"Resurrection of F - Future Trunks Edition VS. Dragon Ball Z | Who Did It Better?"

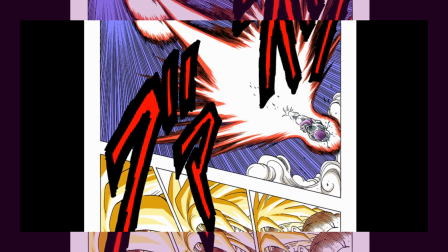(12:07)
Since mangas are read right to left, action tends to start from a right position in order to move to the opposite side,
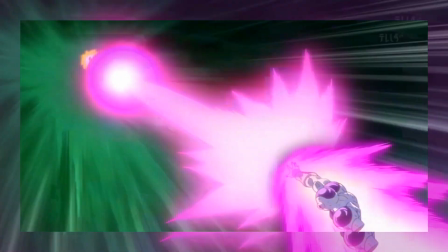(12:14)
which is exactly what occurred in both the manga and the 2016 special,
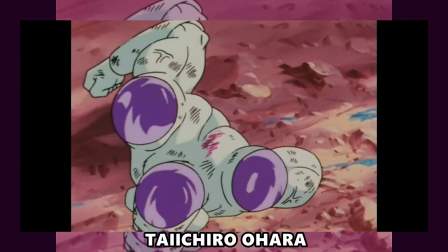(12:19)
whereas 105 does the reverse process, with action moving left to right.
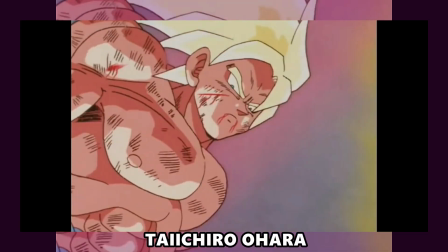(12:24)
That is okay, because it's not the main issue here.
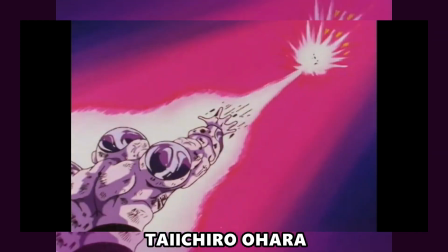(12:27)
The scene itself looks solid, Taichiro Wara's effects are pretty good, but I just don't like Mitsuru Hashimoto's picks,
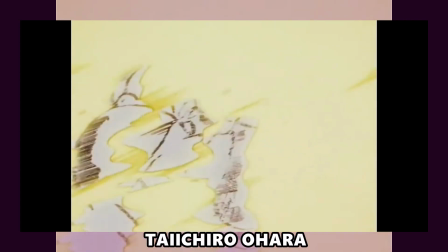(12:35)
especially as far as music placement goes, as swapping ominous organs with a generic battle theme feels such a terrible move,
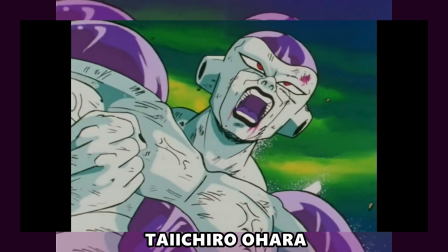(12:44)
which succeeds in draining any single inch of drama and tension stockpiled beforehand.
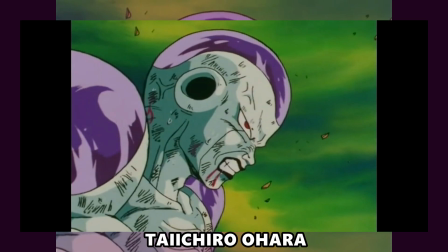(12:49)
Such a pity given how tremendous both Yurusei Nakao and Masako Nozawa's vocals sounded.
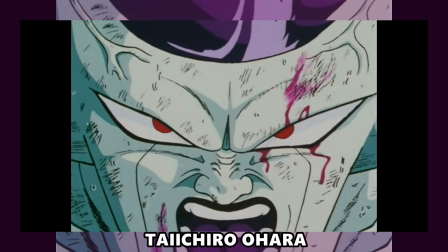(12:55)
That was a disastrous decision.
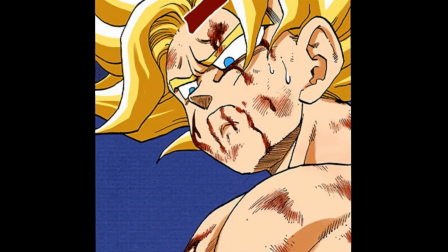(12:57)
On top of that, the iconic uncanny expression on Goku upon defeating Frieza was the cherry on top of Toriyama's narration.
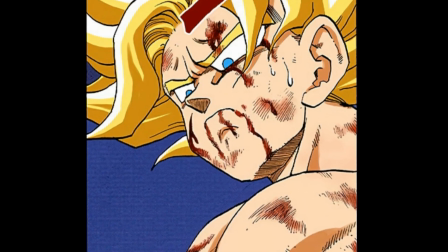(13:05)
On this day, nobody knows which feeling is supposed to communicate: anger, regret,
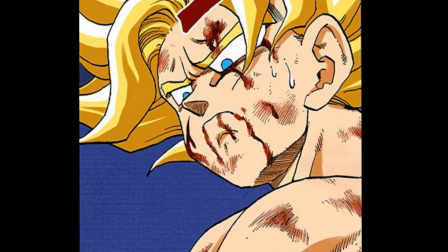(13:10)
sympathy, which confirms how fascinating the mystery surrounding it gets to be,
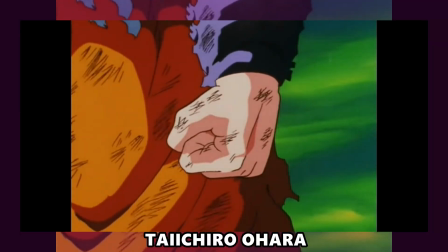(13:15)
which is unfortunately missing in the anime, as Wara's version conveys a mere disdainful look.
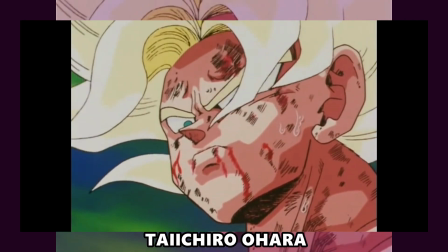(13:21)
I'm not saying it's a bad artist, far from it, but that sense of confusion and bewilderment is completely absent in this take,
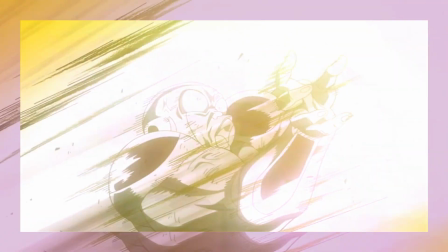(13:29)
which was actually part of Goku's personality. He's become a Super Saiyan, not just a ruthless beast.
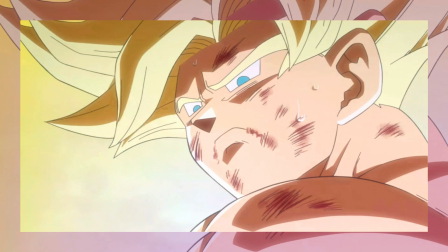(13:35)
The Trunks edition seems to nail that expression, even though following such heavy-going designs becomes a handicap in the long run.
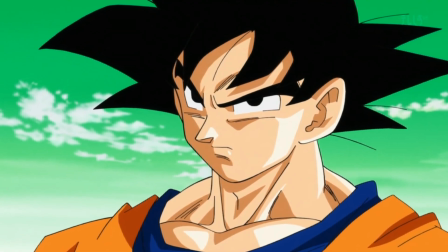(13:44)
Overall, 7 years later, this TV special turns out to be the mirror of both pros and cons of modern Yamamuro,
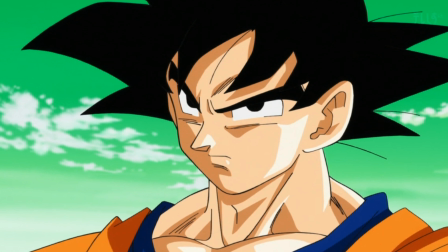(13:51)
whose solidity, albeit never argued, resulted in looking a bit uninspired and monotonous for modern standards.
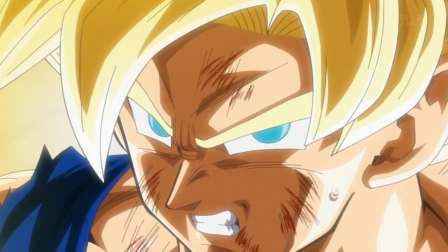(13:58)
Nevertheless, whilst not as shameful as the Resurrection of F movie, it can still be viewed as an improvable product,
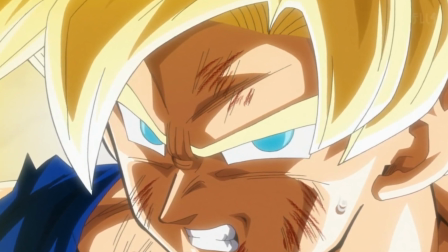(14:05)
with the second half resulting in being far stronger than the first, thus narrowly managing to surpass Dragon Ball Z or even the very creator.
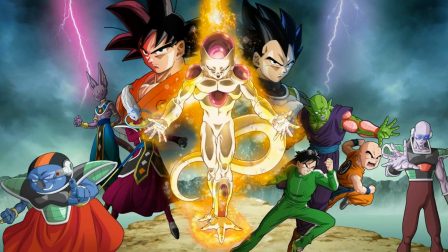(14:12)
I severely criticized Yamamuro in the 2010s for not being as good as he was,
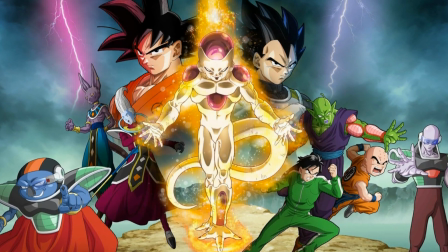(14:17)
but in hindsight, we're all humans, we all have our ups and downs.
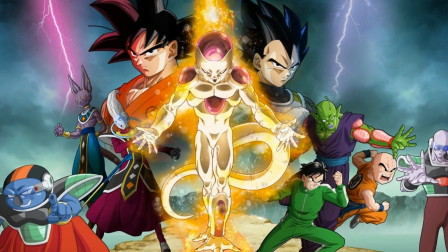(14:21)
Any artist meets his peak and also his decline, be it a musician, an animator, or even a YouTuber.
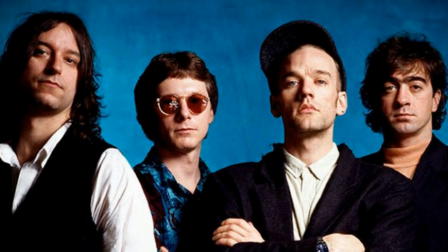(14:27)
Someone eventually realizes when to stop in order to leave memories intact, while others simply carry on regardless of their outputs.
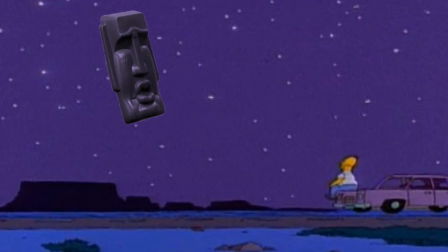(14:36)
I suppose it's part of the game known as life.